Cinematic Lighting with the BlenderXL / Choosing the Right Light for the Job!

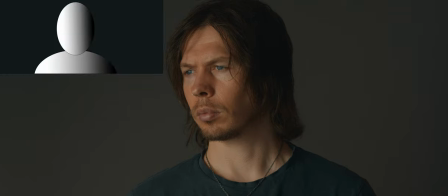(4:12)
And although this is nice, it's not what we wanted. We wanted to keep our background darker and our light punchier, so a larger or expensive light isn't the right tool for the job. What about our pocket-sized LED?
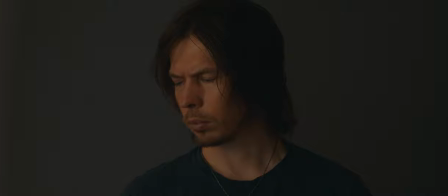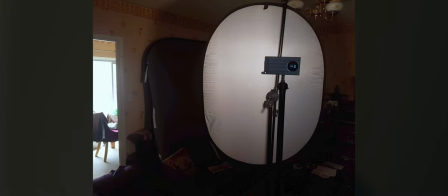(4:38)
We definitely have the size advantage here, taking up much less space than our larger 1x1.
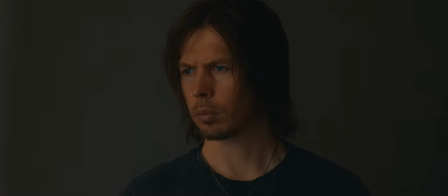(4:46)
But this is definitely underexposed.
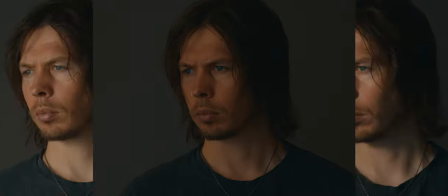(4:49)
Keeping our camera settings the same as before, we can see just how much output we lose when we shoot with a smaller light like this,
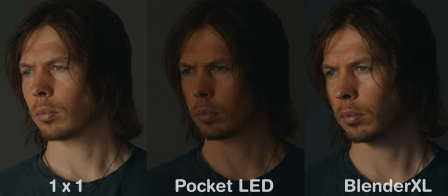(4:58)
especially when shooting through diffusion.
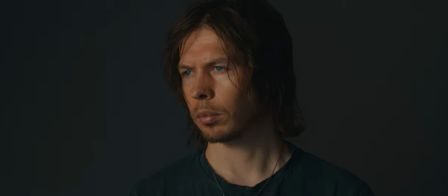(5:03)
So jumping back to the Blender XL, we can see how it was perfect for the shot we had in mind.
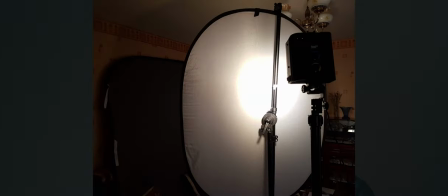(5:10)
The 45 degree beam angle helped us to keep a smaller more direct beam of light into our diffusion,
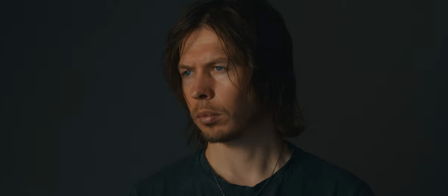(5:17)
giving us a good amount of light output like our 1x1.
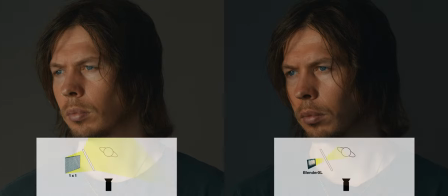(5:23)
But unlike our 1x1, we have much more control over the light with the Blender XL's narrower beam,
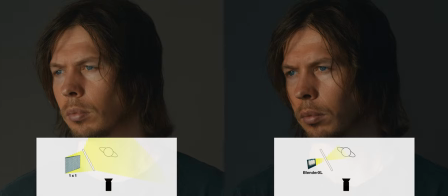(5:31)
making for a soft but punchy light source, without too much wrap spreading into our shadows or onto our backdrop.
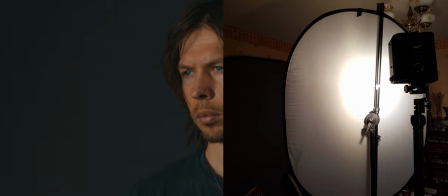(5:41)
Our general footprint stays small due to the size of the unit, similar to the pocket LED.
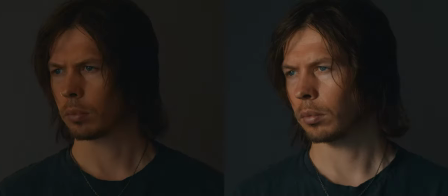(5:50)
But unlike the pocket LED, we have more than enough light output to work with.
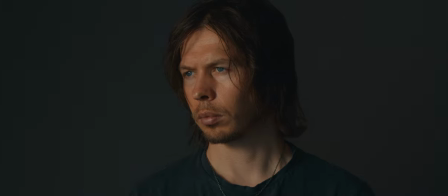(5:58)
So how does this translate into a full setup?
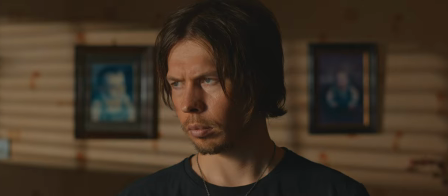(6:05)
Before we take a look,
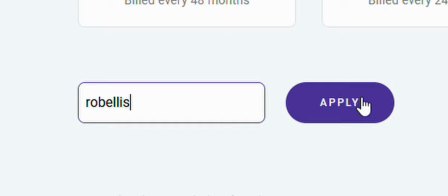(6:06)
a quick reminder that you can use my code ROBELLIS over on Zyro when you build your website or storefront,
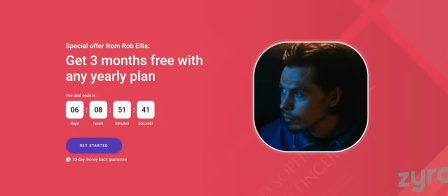(6:15)
giving you more discount, extra months, free of charge, and a custom domain for a year.
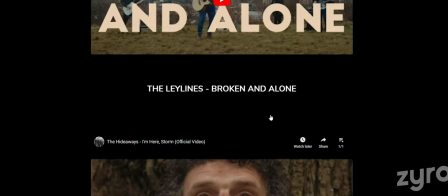(6:21)
If you need a professional way to showcase your work, or even sell digital products,
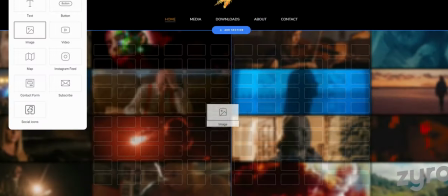(6:28)
Zyro gives you all the tools to do so, with full customisation, an easy to use drag and drop system,
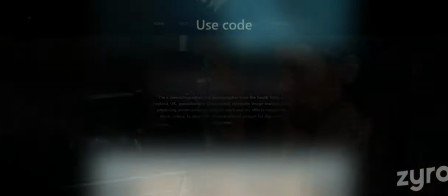(6:36)
and speedy loading times. Use my code ROBELLIS, or click on the link in the video description.
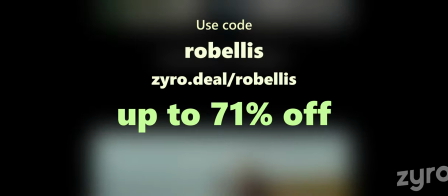(6:45)
to get up to 71% off your website or storefront with 3 extra months free with 1 year,
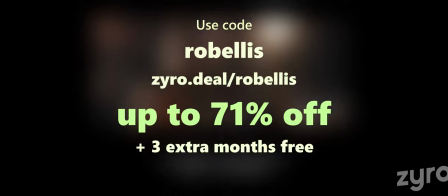(6:53)
2 year or 4 year plans along with a custom domain for a year.
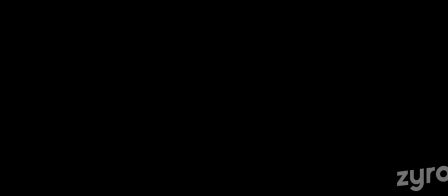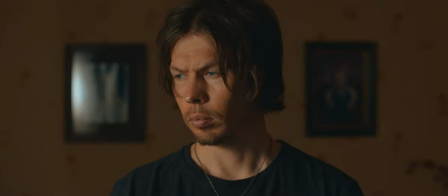(7:04)
Let's remove the background and place our subject in a room with the blender still lighting him through the fusion.
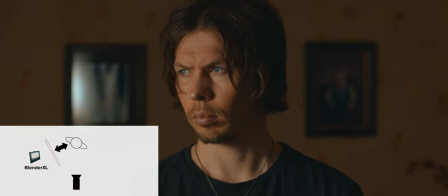(7:13)
As we saw earlier, the close distance between our subject and light source combined with the blender's 45
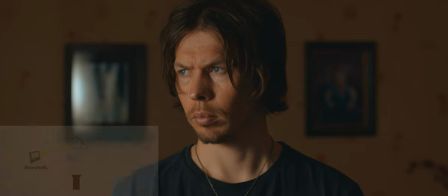(7:21)
degree beam angle helped us to keep our light from spilling all over the background. It is having a small effect but we can see our subject is much more exposed than the background is.
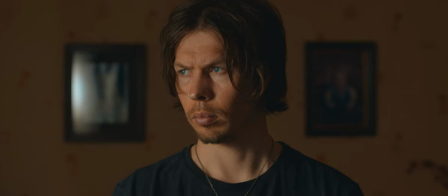(7:37)
What does the light on the face look like? To me, with the angle of the light, with the way we have the colour balanced, and with the soft yet punchy illumination of the blender through diffusion.
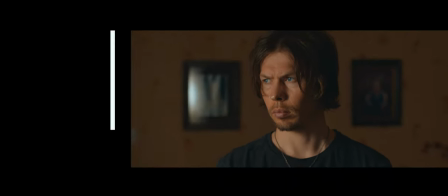(7:50)
Kind of looks like sunset, almost like there's a window off camera, with the evening sun streaming in softly.